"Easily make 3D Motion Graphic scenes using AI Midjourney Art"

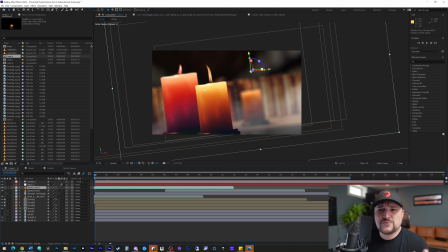7:47 and then for that really the next part here is just going back in and then adding those different elements so the biggest thing you have to worry about or that you really have to know about when you're creating motion graphics is everything is on a perspective plane and the z-axis is really
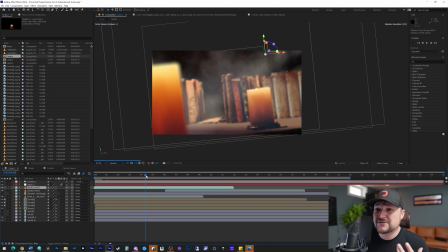8:02 what creates and helps create that parallax motion and parallax is important because it gives the idea and the sense of movement in the scene especially
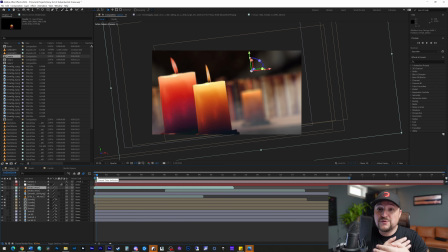8:09 when all of these objects are just still you really want to make sure that they are spaced out in the z space far enough so that it creates motion and movement and that's really what sells the idea that you know the camera is floating through this realistically the camera is literally just making a straight line
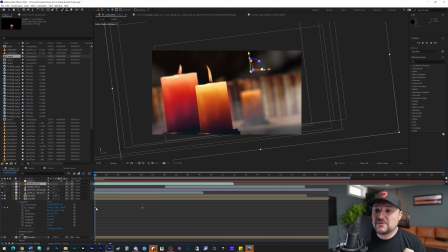8:25 through the shot and what I am doing here is I'm actually key framing so if we come into the candles here you can see I'm
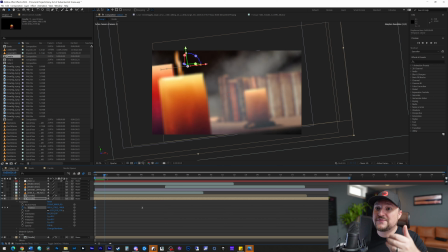8:34 actually key framing a movement of their position so what's happening is at the start and then at four seconds in I'm actually having the candles move to the left as if they're like parting away through like water and that's really what gives it the the sense of motion and movement i could have
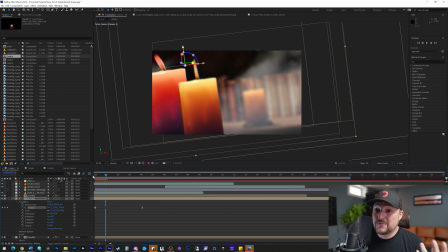8:49 gone in here and actually done really dynamic camera movements where it's creating like an s curve i don't got time for that i want to make this fast snappy and get it done and this is the way to do it because it doesn't take that long to do now what i am really
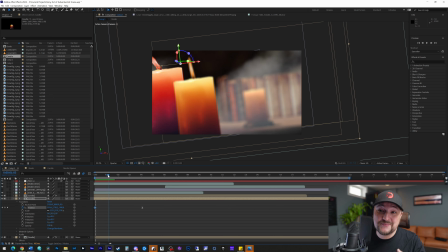9:02 excited about is the fact that you know i can add as many different elements as i want put them on as many different planes as i want and just
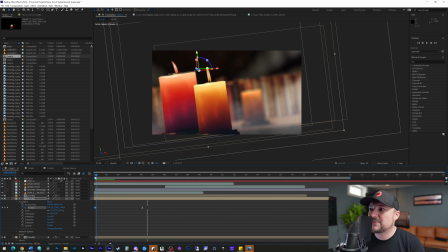9:09 create a really dynamic and really diverse scene and that's really what i've done so i've just basically placed five different scenes on here I
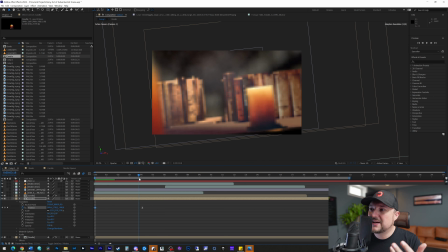9:17 multiplied the candle three times and place it in there so we've got two in the foreground one the middle ground and then basically we've got the books as the
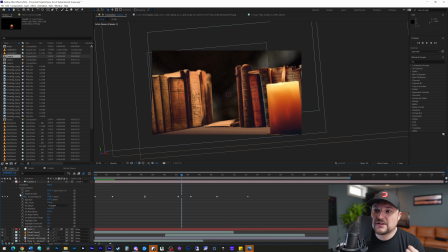9:25 middle background and as the camera comes through here what I'm also doing is I am changing the focal plane on site or sorry inside
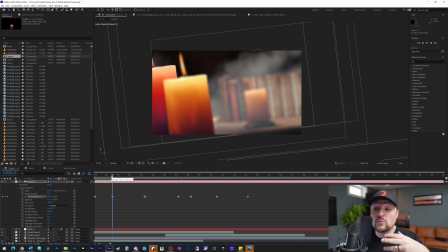9:34 of my camera here so where it says the focal distance what I'm doing is I'm creating little spots of where I
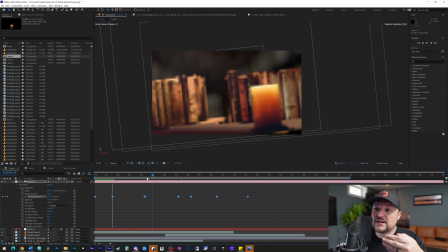9:41 know the focus is or why I know where the subject's going to be and so I'll change the focus from that subject to the next subject and basically as it comes through here it's going to find you know okay so we're here now now this candle right over here is going to be in focus and then if we come through here we're going to come out of focus for that and then the books will come into focus and then so forth and so forth
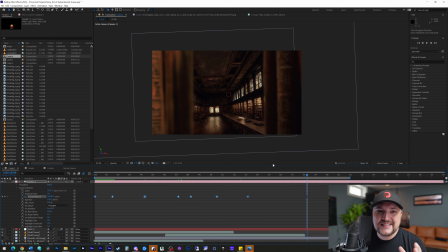10:00 as we pass through the books we change the focus again so then it becomes you know the background that is ultimately in focus and that's what's great about this is that we can now use our creative leverage to create scenes just using still imagery and just using imagery that's created from Midjourney itself.
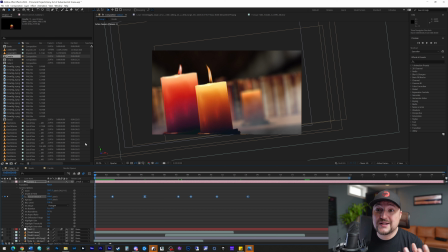10:18 But that's pretty much the gist of it. And basically what I did after this is I just rendered out the scene. I took it into DaVinci Resolve, color graded it, and this is what the final scene looks like. But again, this took just a matter of maybe 30 minutes total across the board to create.
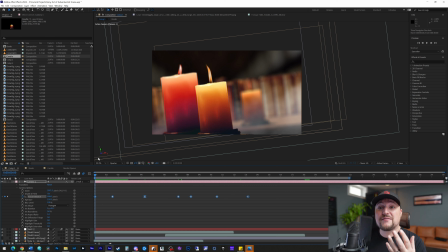10:34 And it's something that I think is truly going to change the industry and really going to up the game for a lot of people and really allow people that maybe don't have the the creative standpoint to go out and create it with you know regular gear whether it's photo or video but now
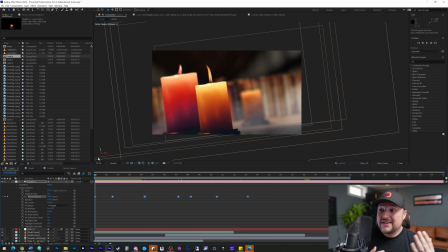10:48 you have that ability to do that I think it's absolutely wonderful you know I don't know what to say I'm actually speechless here just because this is something that I've always wanted to do and I can finally do it here at 38 years old I can finally go in and say hey I
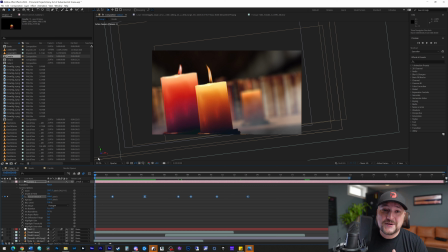11:03 want to create a mystical castle and I want to have the camera or fly through a different part of that castle and create the elements for that castle. And you can now do that. So, guys, get out there. Have some fun. Play around. The world is endless now. And I hope you guys enjoyed this video. If you guys did like what you see, please like, subscribe.
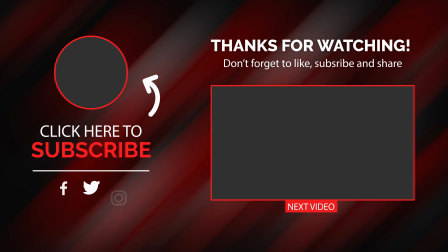11:22 And as always, happy shooting or happy AI generating, you know. Cheers, guys.